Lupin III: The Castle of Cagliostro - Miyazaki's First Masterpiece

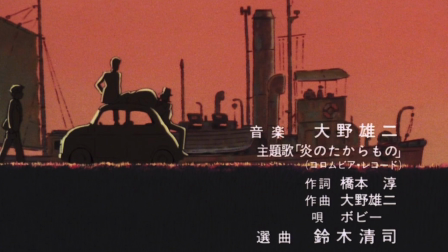(16:10)
We've been given action, jokes, and already, the plot has been set in motion.
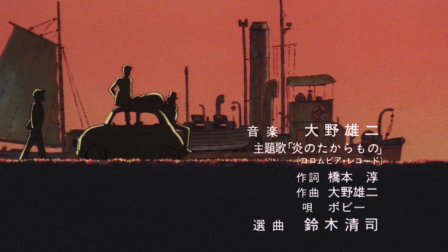(16:15)
What follows is a lyrical interlude of Lupin and Jigen traveling to Kaliostro, set to music over the opening credits.
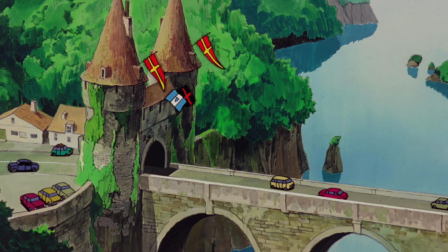(16:23)
The movie slows down to savor the beauty of the landscape. Miyazaki doesn't seem concerned with losing our attention.
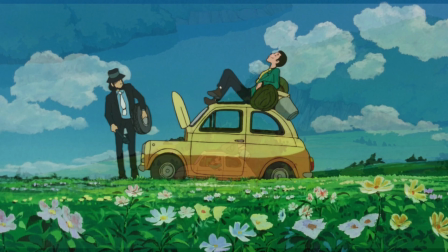(16:30)
He shows complete faith in his story, and sets himself to telling it exactly the way it needs to be told.
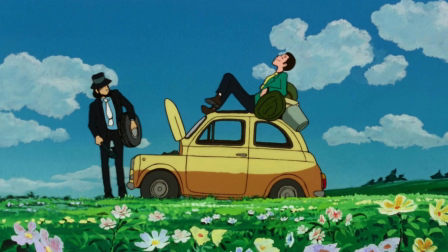(16:38)
Waiting for Jigen to finish changing a spare tire, Lupin takes in the peace of his surroundings.
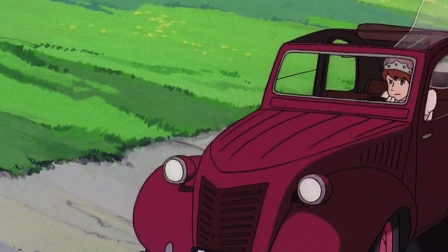(16:43)
The moment lingers for quite a while in silence and stillness.
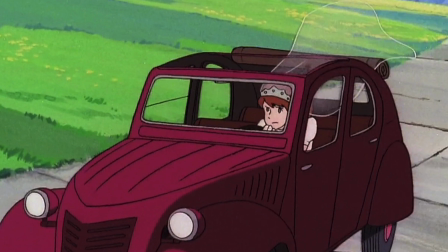(16:48)
That's when, abruptly, a car speeds by, driven by a woman in a wedding dress, pursued by a sedan full of armed men.
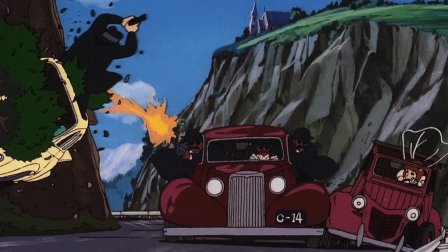(16:55)
Without hesitation, Lupin and Jigen take off in a high speed chase. The way Miyazaki is able to so effortlessly switch gears like that,
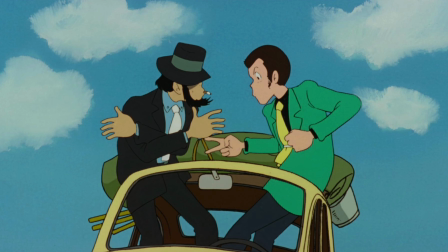(17:04)
turning on a dime from stillness to frantic motion, the way he manages to hold our attention even in scenes where nothing is really happening,
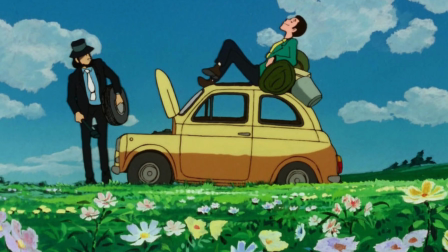(17:13)
putting the simple purity of each moment above the usual conventions of movie plotting is exactly what makes him such a rare talent.
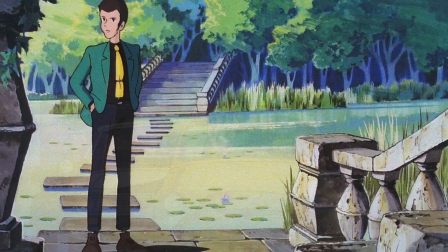(17:23)
In moments like this, Miyazaki proves that in the right hands, animation can be both an entertainment and an art form.
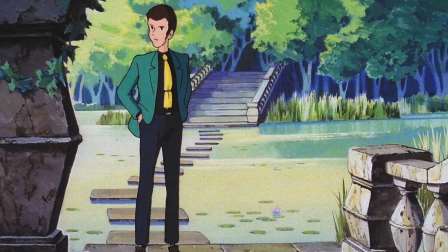(17:31)
Equally impressive is the moment not long after this car chase, when Lupin pauses to wander wordlessly the ruins of Kaliostro.
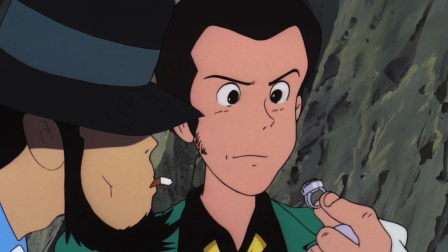(17:39)
It seems at first like an excessively long digression, Lupin gazing over everything with a strange pensiveness.
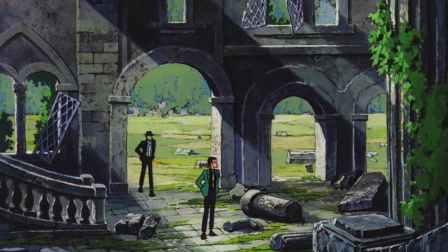(17:46)
We won't know until later that he's been in Cagliostro before, and that in this sequence,
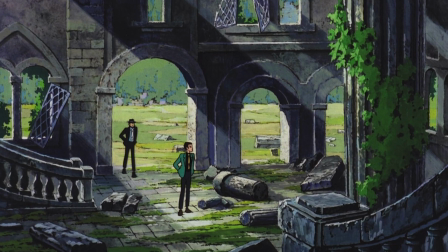(17:53)
he's quietly reliving some painful memories, reflecting on the folly, the arrogance of his youth.
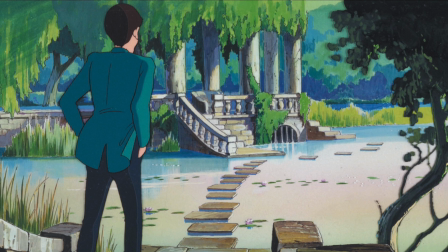(17:59)
That doesn't become clear until after we've seen the movie for the first time.
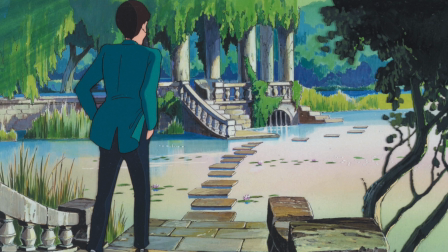(18:04)
Coming back to it again, the sequence suddenly becomes one of the most moving in the entire film.
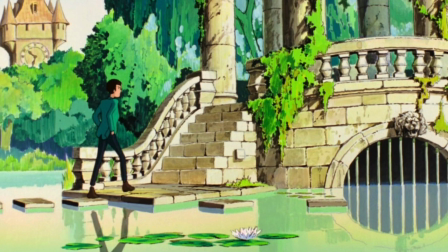(18:11)
Very few filmmakers, not to mention first-time filmmakers,
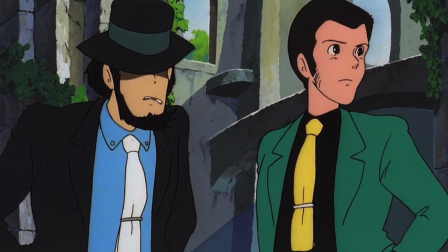(18:16)
would have had the nerve to attempt something similar, and even fewer would have had the talent to pull it off, that's the kind of director Miyazaki is,
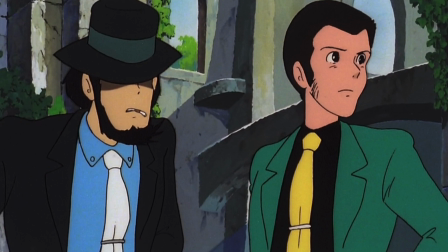(18:25)
never following convention, never playing it safe, and never underestimating the intelligence of his audience.
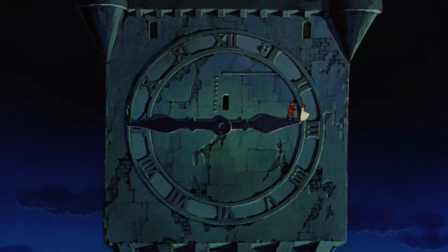(18:32)
He delivers the fun and spectacle we expect of popular entertainment,
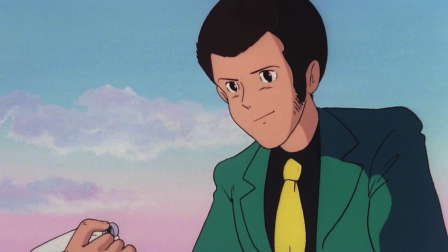(18:37)
while finding within it the emotional complexity and maturity common to great art.
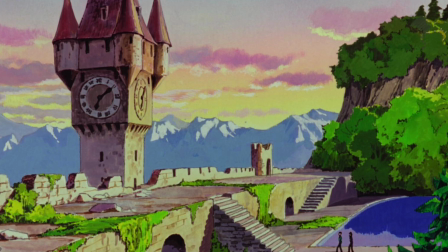(18:43)
It is here that we start to unlock the secret of Miyazaki's genius.
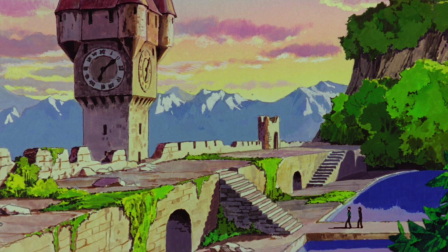(18:48)
His willingness to stop and reflect is not only what sets his films apart,
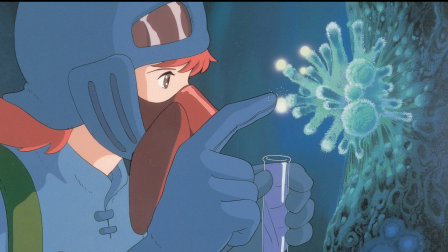(18:53)
it's what has driven him to take his art into ever higher levels of technical achievement.
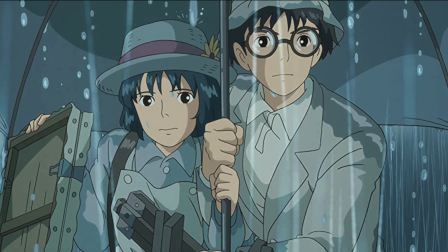(18:58)
It's what pushes him to challenge himself by reaching ever deeper into his themes and his characters. He is himself a profoundly reflective person, as can be seen in autobiographical books like Starting Point.
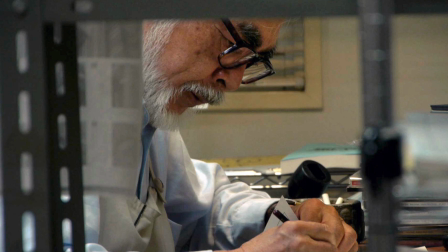(19:13)
He spends a lot of time thinking about his work, why he makes it, what it means.
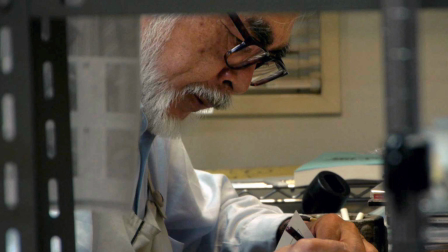(19:19)
That search for meaning makes up an integral part of who he is as a person,
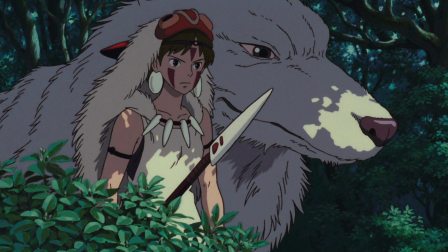(19:25)
and it has found its way over and over again into his work,
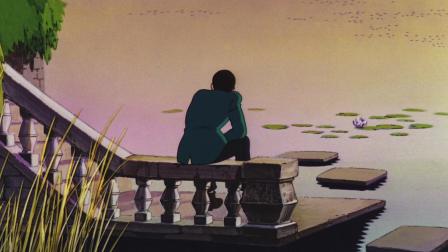(19:29)
sometimes in entire stories, sometimes in passing moments like Lupin's Reverie.
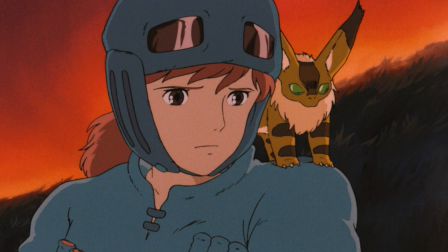(19:35)
Across each successive story, we can see Miyazaki taking this search deeper and deeper.
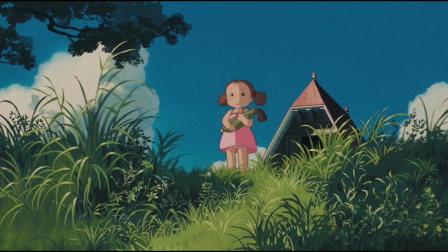(19:41)
As his conflicts became more challenging, his heroes became more questioning, his villains more layered and nuanced.
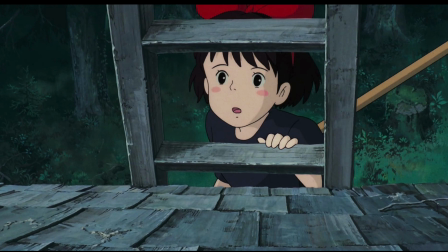(19:49)
More and more, Miyazaki would find himself doing away with villains altogether,
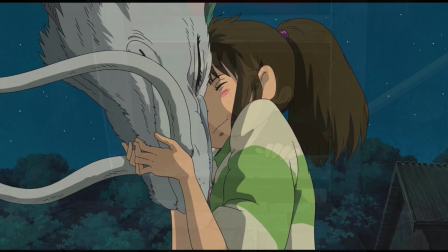(19:54)
in order to examine with greater truthfulness how people grow up, how they discover themselves,
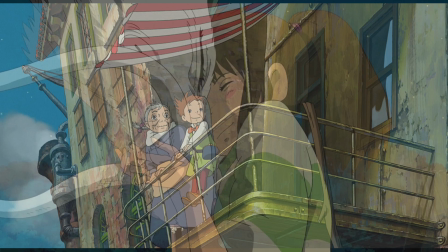(20:00)
how they face the everyday and sometimes overwhelming difficulties, of life.
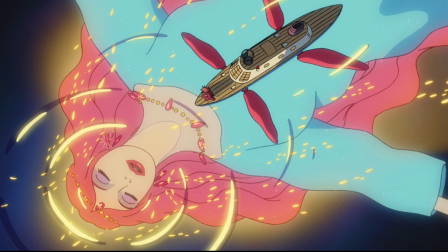(20:06)
And as his reflections grew, so did his skills.